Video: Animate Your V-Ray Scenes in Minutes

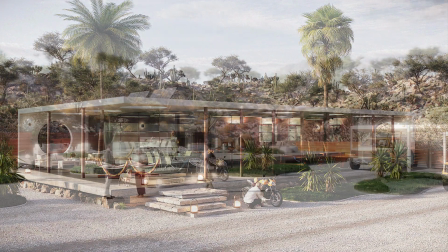(0:00)
In this video, you'll learn how to easily bring your V-Ray scenes to life with animated cameras,
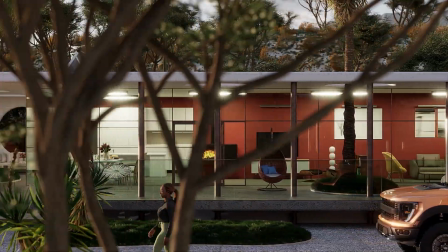(0:04)
realistic crowds, and much more in a fraction of the time of traditional workflows. CAD platforms like SketchUp, Rhino, and Revit lack support for advanced animation features.
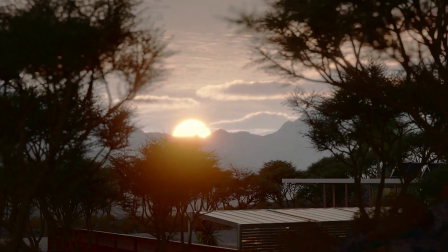(0:13)
With Envision, you can now animate your V-Ray scenes with crowds, traffic, and lighting in real time.
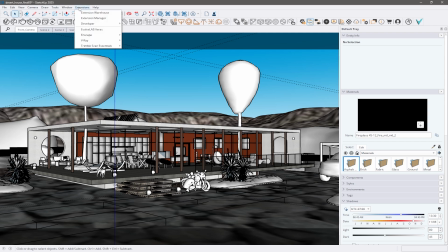(0:18)
This is the desert house scene we'll be working with. We will straight away export the V-Ray scene file via the extensions, V-Ray rendering menu.
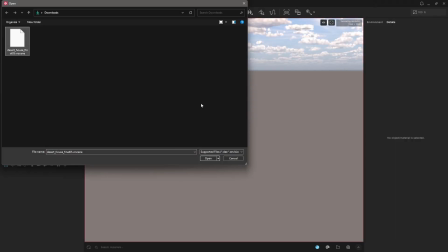(0:27)
Once that's done, we can open the V-Ray scene directly into Envision. It'll bring in the render view, lights, and all the scene data.
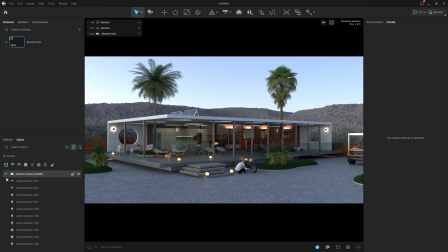(0:36)
I'll start by switching off the lights and hiding their gizmos to declutter the viewport a bit.
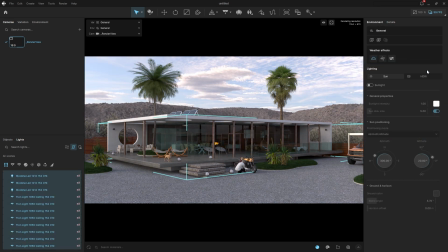(0:41)
Then I'll enable the sunlight and clouds, which will match the ones we had back in SketchUp.
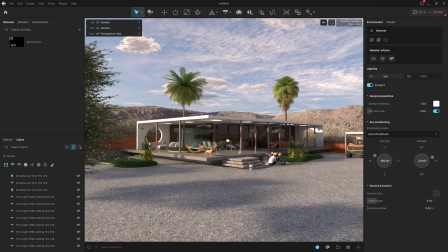(0:47)
Let's adjust the camera angle a bit and create a new camera from this view.
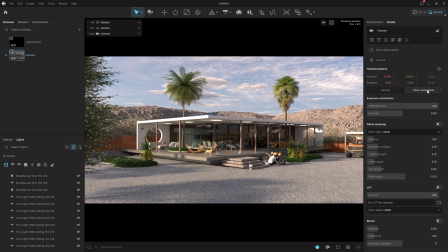(0:53)
Now we can tweak some of its color correction settings, things like filmic and bloom, to enhance the visual tone. To start adding detail, we'll create a scatter object, select the desert surface,
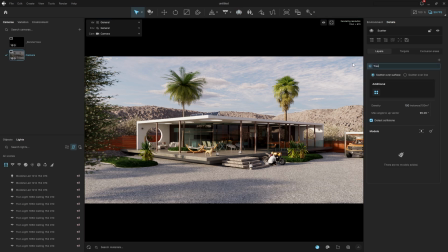(1:08)
confirm the selection, and call this layer trees. I'll choose some trees next.
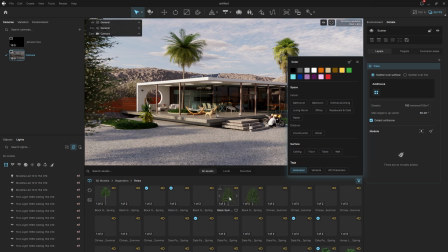(1:18)
I'll filter by animated assets and pick from the local ones I've already downloaded.
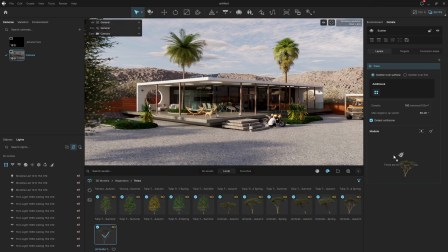(1:27)
This particular tree fits nicely with the desert theme.
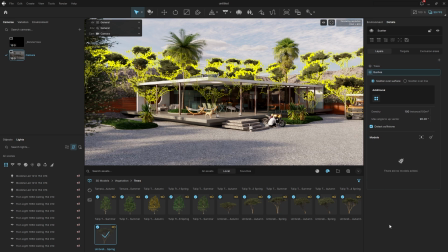(1:32)
And then I'll create another layer called bushes and add an animated bush to it.
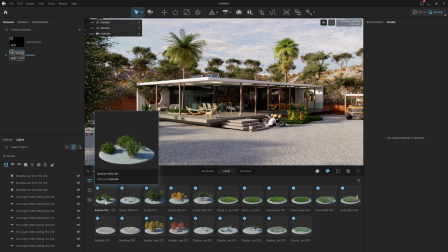(1:41)
We can also use a surface preset that combines grasses and stones, a quick way to get some texture variety. Once the wind setting is enabled, you'll see the trees and bushes gently moving, adding realism to the environment.
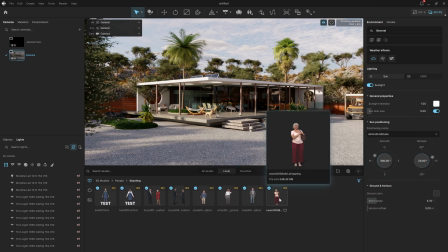(1:57)
Now, let's bring in an animated character to breathe more life into the scene. I'll add this 4D person.
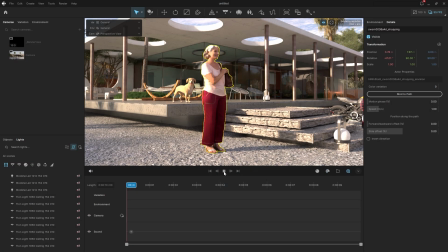(2:06)
They have great animation and visuals, and I think they'll contribute nicely to the story.
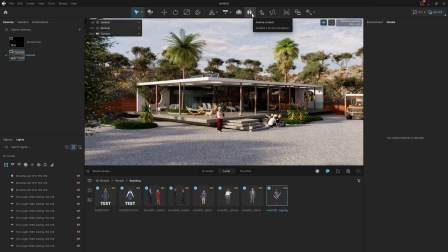(2:11)
Another way to add narrative is by placing an anima crowd system along a path. I'll create the path that the anima object prompts me to do.
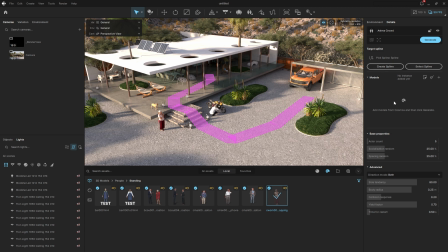(2:19)
Once the path is created, we can immediately generate the crowd simulation. Adding people is not only about realism, it is about bringing your scenes to life and telling a compelling story to your client. By default, it adds 5 characters.
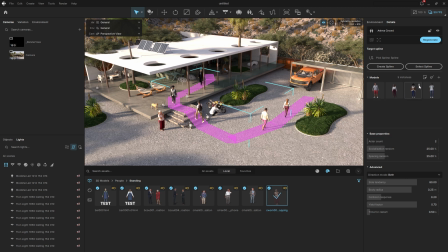(2:32)
I'll reduce that number to 2 and remove a few that aren't suitable for this climate, like ones that are fully dressed in winter clothes. Often, the randomly generated characters work quite well. For example, the guy with the backpack heading towards the house looks great. However, we can always replace them from Cosmos if we find someone more suitable for our story.
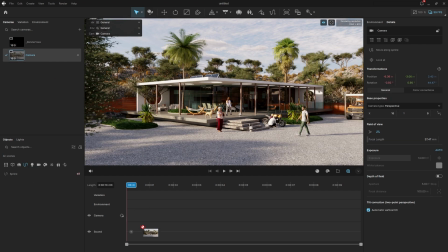(2:51)
Now I'll hide the spline and begin animating the camera to introduce some motion around the house and help drive the story. I'll set both the start and end frames for the camera movement.
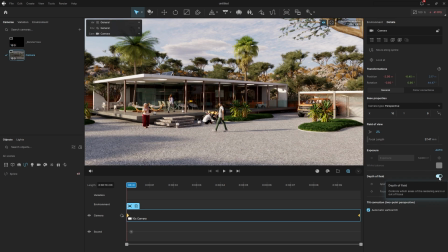(3:04)
Next, I'll turn on depth of field and play with the aperture and focal distance to get the cinematic look just right. As we slide along the timeline, we can see the camera path come to life. Let's move on to animating the environment conditions. I'll start by creating the initial environment setup.
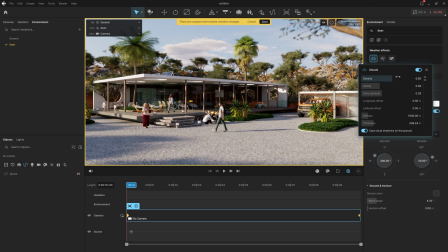(3:25)
I'll lower the cloud layer slightly, adjusting its altitude and density as needed. We'll save this setup as our starting point. Then I'll build the end environment condition. This will feature a denser, more overcast sky.
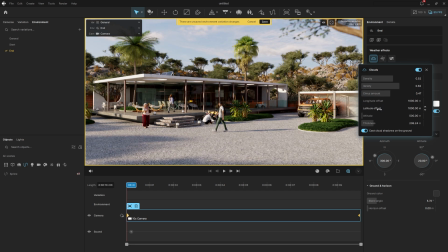(3:43)
I'll shift the cloud position by around 1 kilometer and add some fog into the scene. We can tweak the fog settings until we get the look we want.
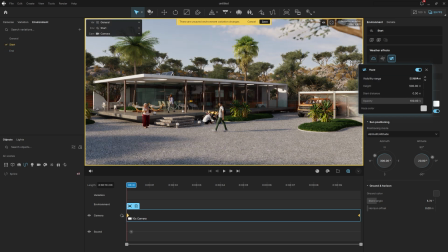(3:57)
I'll also apply fog to the starting condition, but using lighter settings so it's more subtle.